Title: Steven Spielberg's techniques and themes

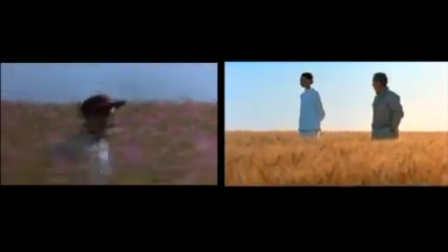Now this is not a hard and fast rule, but Spielberg's right-to-left, left-to-right punctuation is predominantly about information.
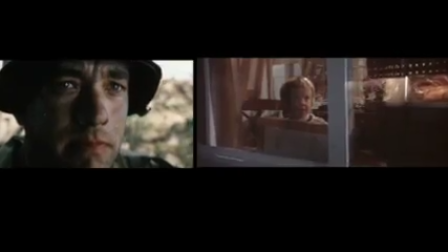But it is different when pushing into a close-up or
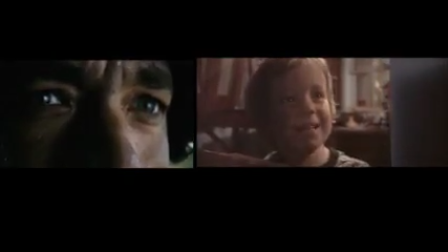pulling out to a wide shot.
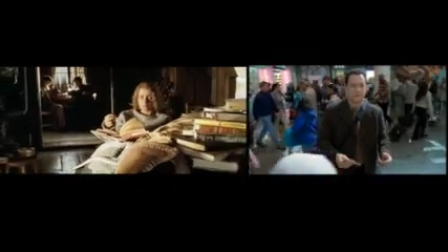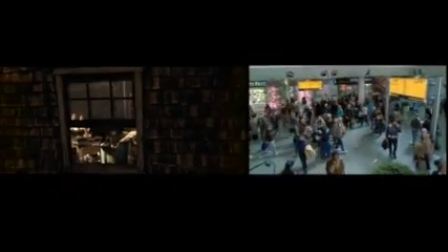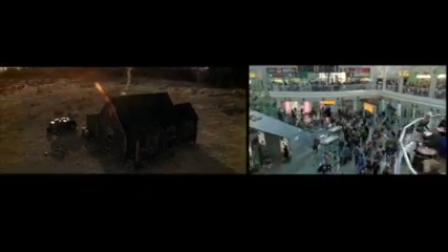Such movement serves as a visual key to the emotional tone of the scene.
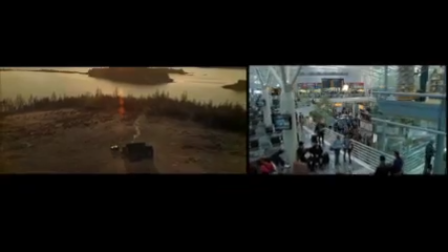Your eye notices such movements a lot more readily than lateral moves, so when Spielberg's camera dollies in or pulls away,
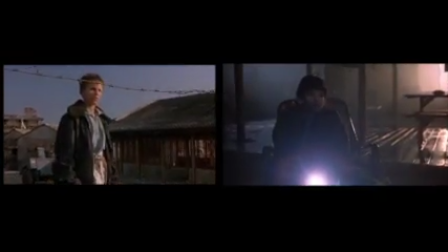it is not exclusively to reveal information, but mostly to focus the emotion.
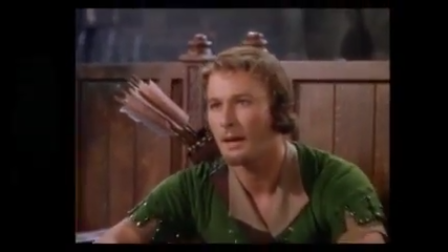This was a move favoured by Michael Curtiz, one of Hollywood's great directors from the late 30s and 40s.
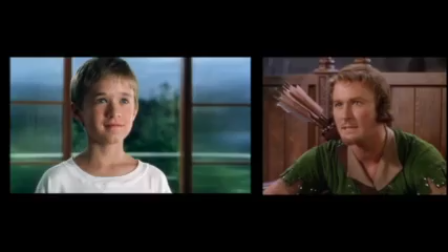and you can link it to John Ford.
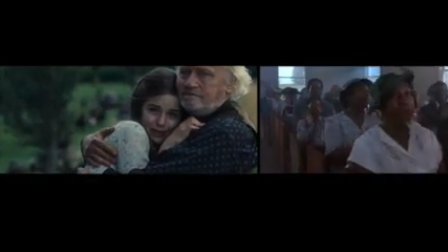Ford said that the most interesting landscape is the human face and when Spielberg dollies into a close-up,
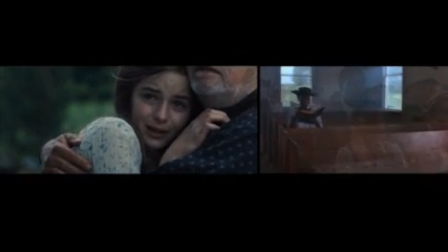he is presenting the face as an emotional map for our reading.
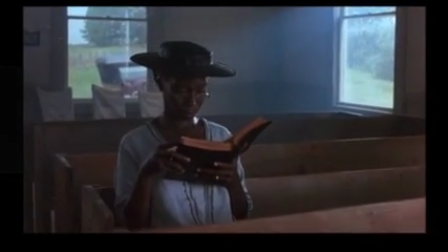Where a poet uses words and a sculptor uses shape, Spielberg visualises the emotion.
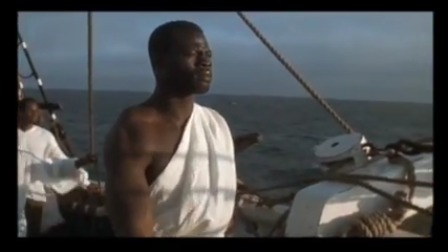While we are looking at the characters, quite often the characters are looking up and away at something else.
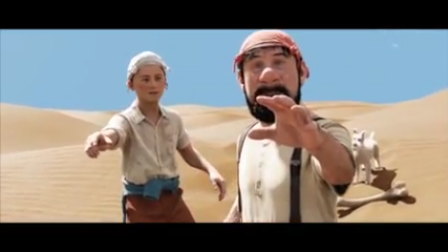While their eyes may be filled with wonder, or fear.
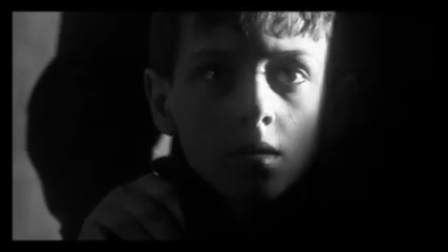By keeping on the character's face an extra beat, Spielberg withholds the answer to our question.
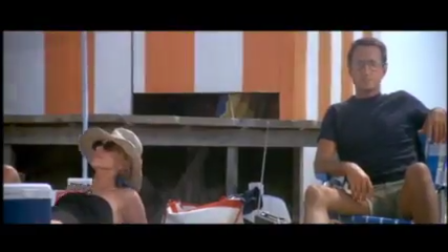What are they seeing? The answer is what they see interests us and so we are linked to what they are feeling.
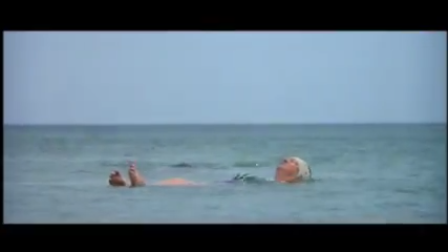That technique takes a minimum of three shots.
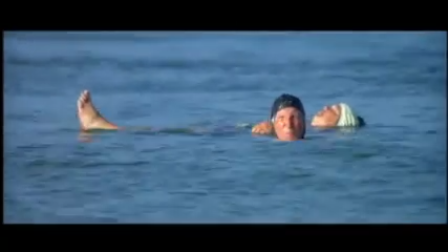We see the person, we see what they are looking at and then we cut back to their face to confirm what they are feeling.
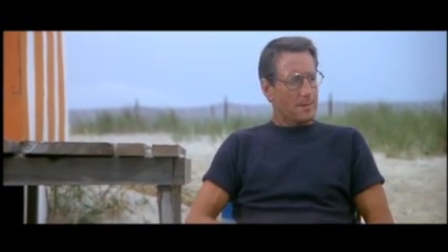But Spielberg sometimes condenses it not to two, but to one shot.
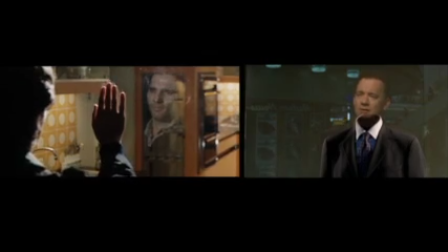With Great Economy, we see what the character is looking at, we see the feeling on their face, and we feel what they feel.
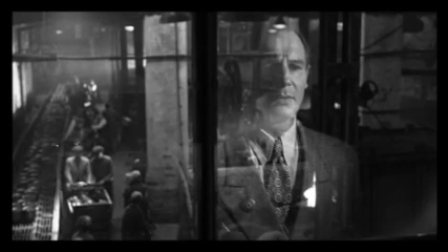I want to pause in this frame for a moment. For me, it is the most riveting and poetic image in Spielberg's career. When I say poetic, I mean expressive of content. In this scene, Schindler has been approached by Regina Perlman, a Jewish woman asking him to give her parents work in his factory so that they will be safe.
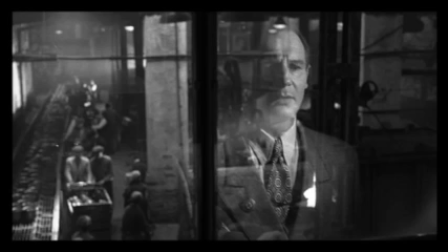She tells Schindler he is a good man and yet he walks away from her. Looking out over the factory floor he sees the Jewish workers he is so ruthlessly exploiting. But as Perelman implores Schindler it appears that he is not so much looking at his workers as beginning to look at himself and what does he see?
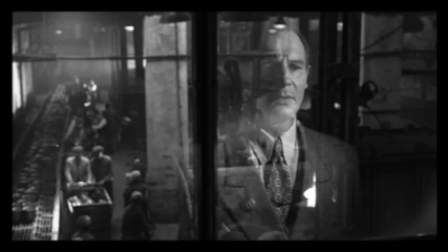A ghost of a man. But look closely and you will also see a flame flickering about his heart.
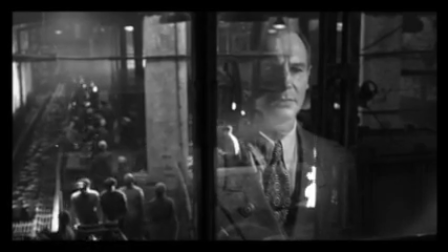Perlman's visit kindles a spirit which will not only help save 1,000 Jews, but also deliver Schindler from himself.
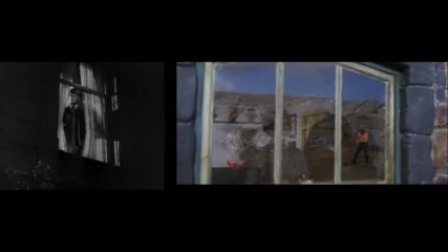Such poetry is present right across Spielberg's work, and proof that he expands and extends cinema's vocabulary and grammar.
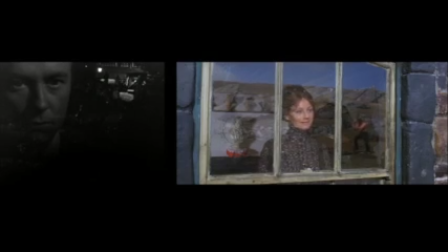Another device Spielberg uses is shadow.
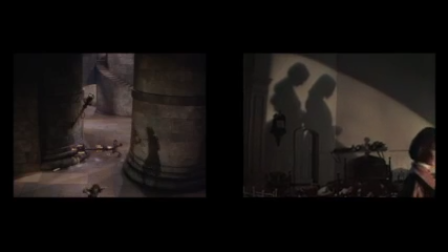With all his interest in the human face, using the shadow allows Spielberg to suggest the human form without necessarily showing it.
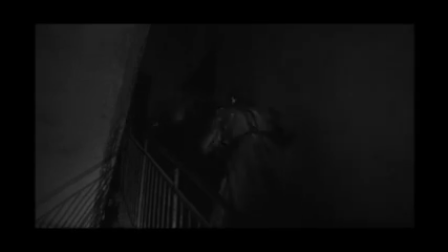It can be comic, and it can be horrific. But either way, it is always cinematic.
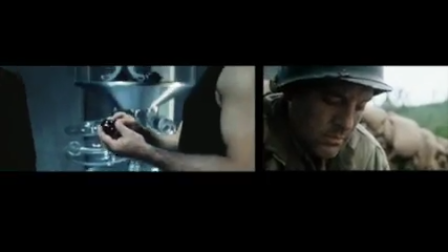Another technique Spielberg enjoys is taking an item in a scene and making it the object of our attention.
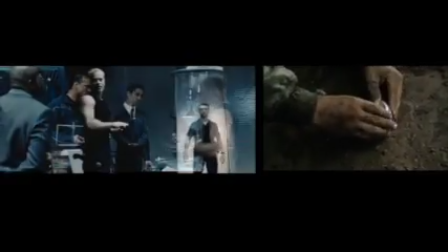It serves as a visual dynamo, because while the object itself is inanimate, the characters focus on it, thus giving it importance.
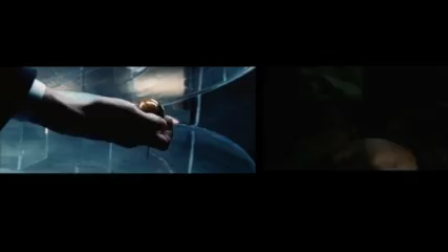They move it, exchange it, and in so doing, the object forwards the scene.
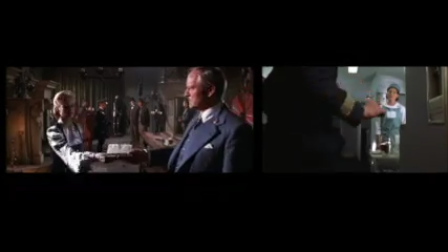sometimes it is important while other times Spielberg is only teasing because in the
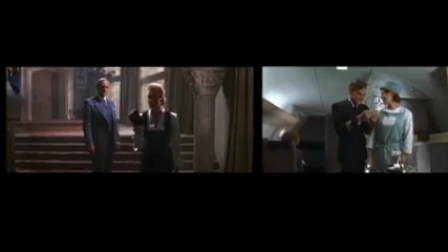overall it is as distracting as Hitchcock's MacGuffin he also likes circles
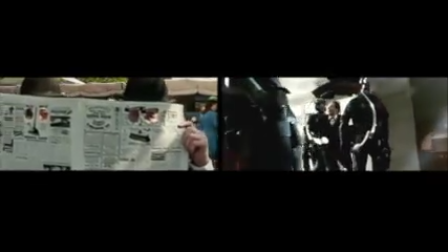and this is a very important device because it diffuses the rectangular shape of the screen
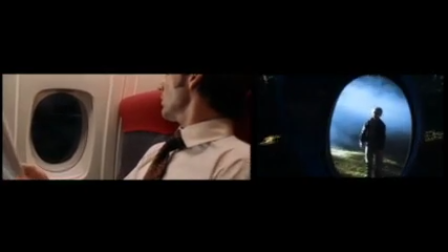all angles are sharp and severe but the circle softens them and also
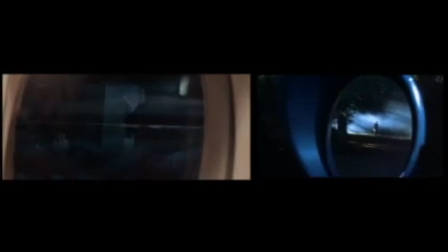offers a different pattern for us to read the aggregate of all these devices I've listed provide
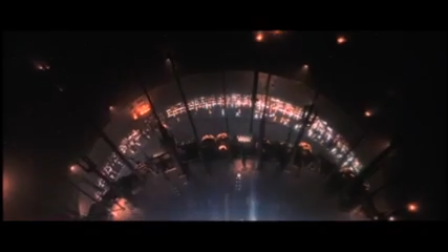visual motifs akin to that of a rhyming scheme you find in poetry and
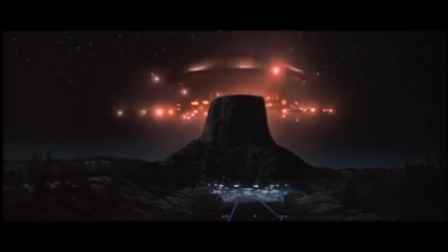that is not to mention the spiritual and religious aspects of his work. You have Moses coming down from the mountain.
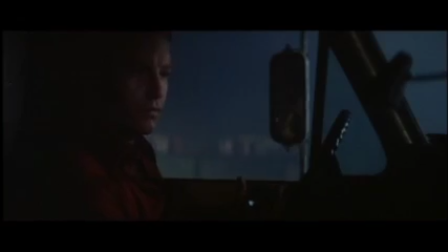You have Saint Paul on the road to Damascus.
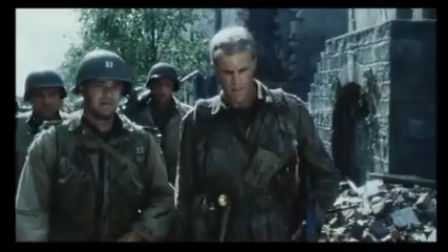You have the shepherd going after the lost lamb.
Find him, get him home.
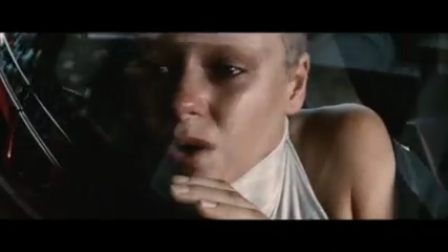You have prophets tormented by visions of the future. You have a modern-day Moses leading people to salvation
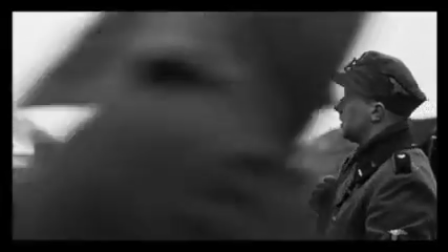you have entire peoples crying out for emancipation
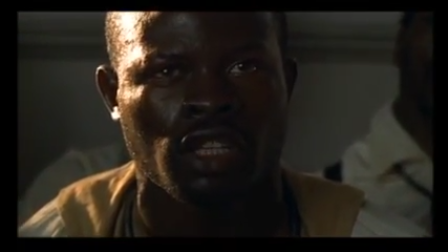you've got Indiana Jones it's
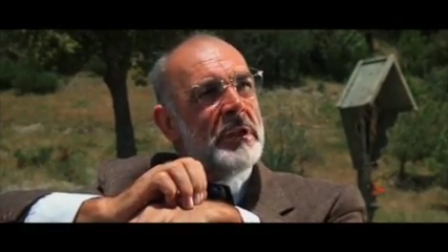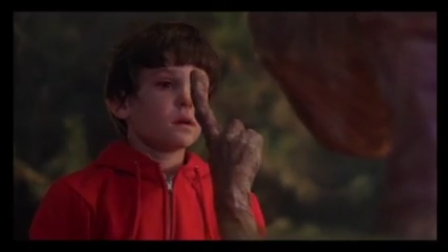a race against evil and most explicitly of all you have a miracle worker but
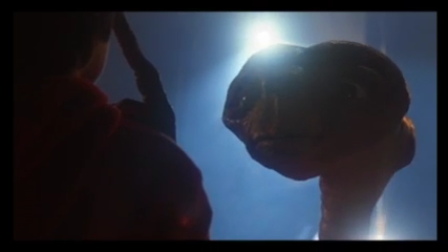what I find most remarkable about Spielberg is that the elements of his creativity the evidence of his talent was right there from the start.
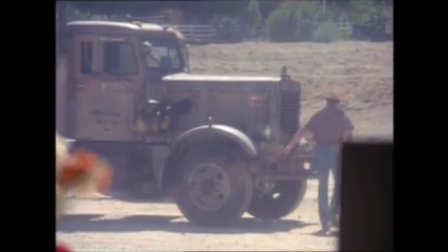Before he made his first feature film in 1974, he had worked in television and although he was then merely a gun for hire,
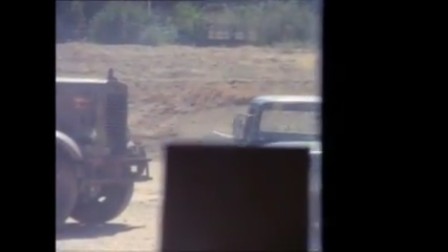despite the immense creative restrictions, he still managed to present moments that resonated on an emotional level.
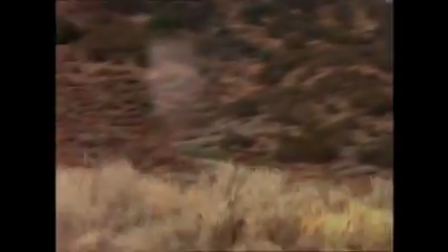These are clips from his 1971 TV movie Duel.
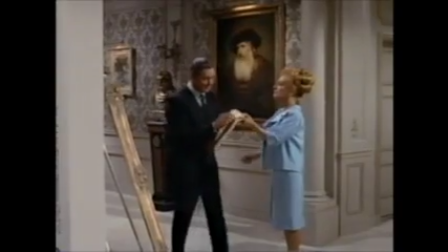And this is an episode called Eyes from the TV series Night Gallery, which he directed in 1969.
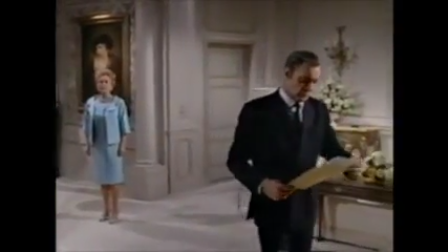I told you old men had a price. That's because old men have something to hide.
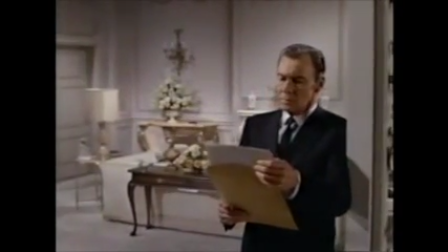And you, doctor,
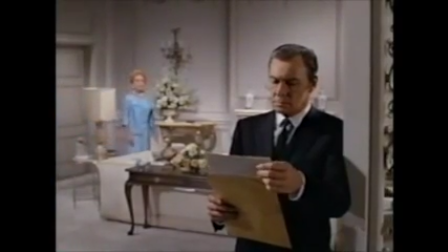you have more than most.
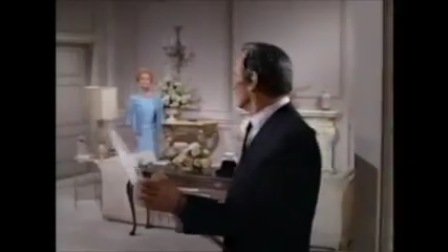All there, I believe. Do you recall the young woman?
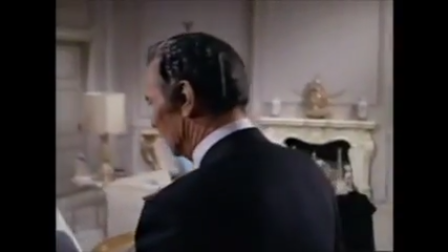Miss Grace Reardon, age 22,
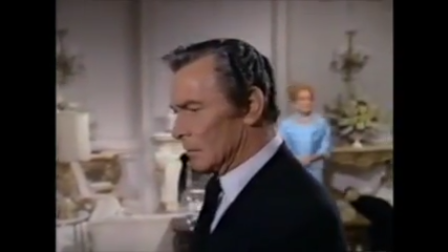who died on a kitchen table because the abortionist had the hygienic habits of a pig in the surgical deafness of a paper hanger.
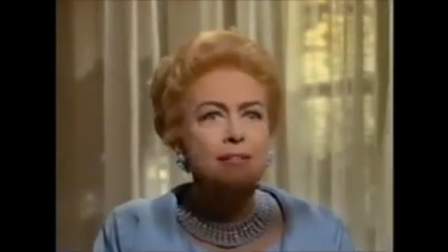I want to see something. Trees, concrete, buildings, grass, airplanes, color!
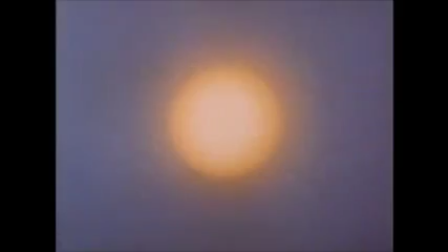So the answer to the question, what accounts for his unparalleled success,
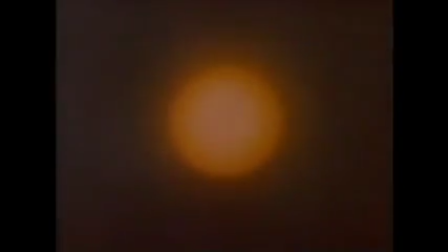is the uniquely cinematic manner in which Spielberg delivers moments of lasting resonance.
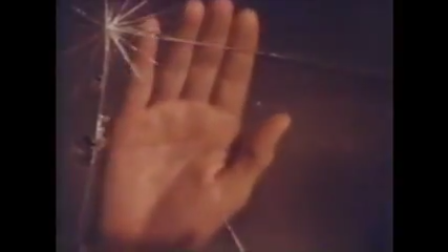He does this visually, tonally and rhythmically. In a word, emotionally.